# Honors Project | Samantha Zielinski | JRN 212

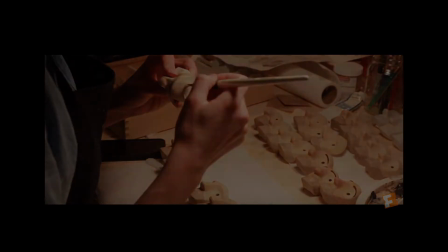This gives everything a more hand-drawn feel, much like the original story. So how did animators go between these two types of animation, between the little girl's world and the prince's world?
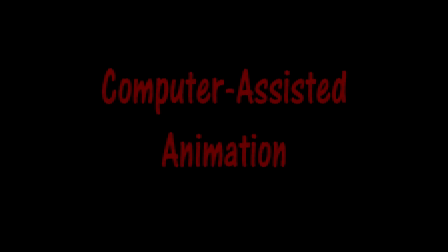This is computer-assisted animation. Yes, there is another type of computer animation, but this one is almost like a middle ground between stop-motion and CG.
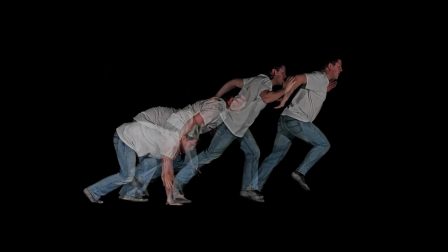It takes a sequence of hand-drawn or computer-drawn two-dimensional images and,
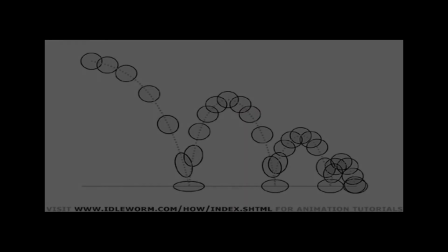by placing each image into different keyframes, allows the computer to automatically fill in the gaps between them.
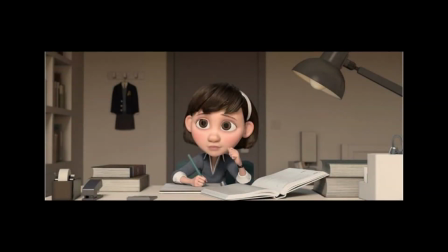This is most clearly seen whenever the little girl is holding a page from the story and images on the page start to move.
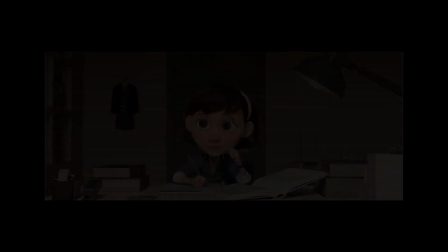The software used can recognize shapes and images to create a blend between them
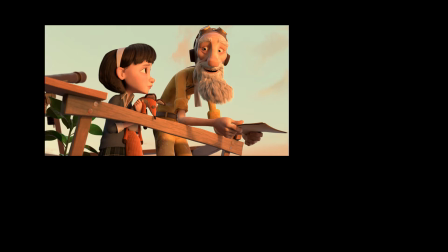by filling in the frames that are missing between each keyframe.
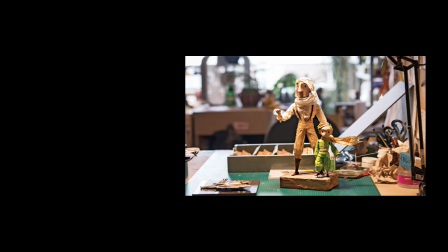The computer-assisted animation scenes in The Little Prince help animators match up
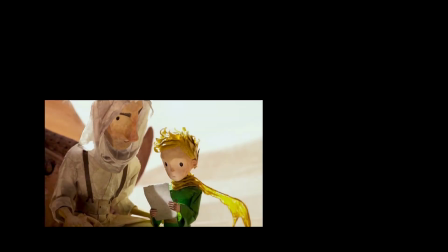shapes and designs from each side to provide a smooth transition to and from the two worlds.
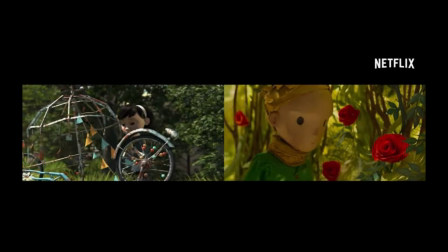The process of bringing these two types of animation together is complicated, laborious, and had never been done before. So why did Mark Osborne do this? He wanted to capture the essence of
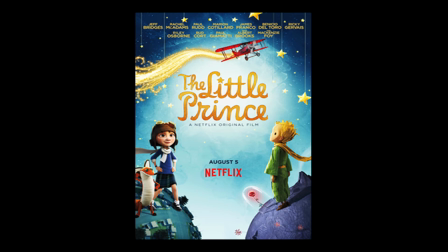Saint-Exupéry's story while creating a new world that his audience would more easily identify with on a personal level.
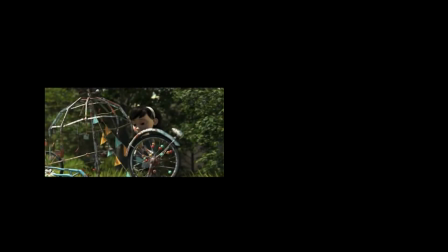CG animation provides the new, believable world for the audience to relate to.
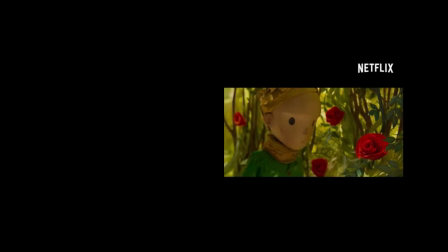Stop-motion animation triggers fantasy in our brains and taps into our childhood emotions.
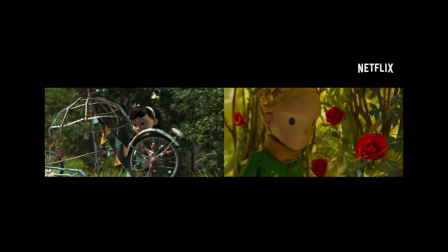By bringing both together, Osborne brings the original story and its values to life,
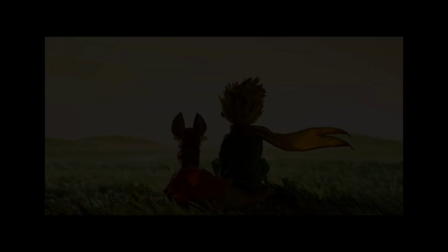makes us question what it means to be a grown-up, and makes us rediscover who we are behind our cluttered, crazy,
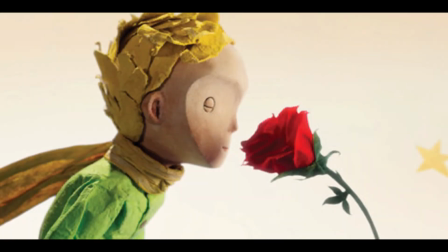and overly planned lives to see what is essential. Thanks for watching.
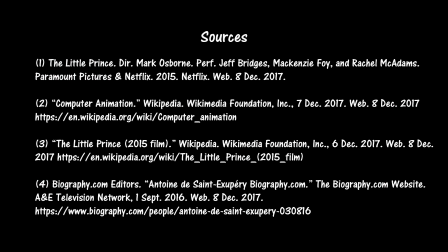I hope you enjoyed learning a little bit about the animation of the film and some of the meaning behind it.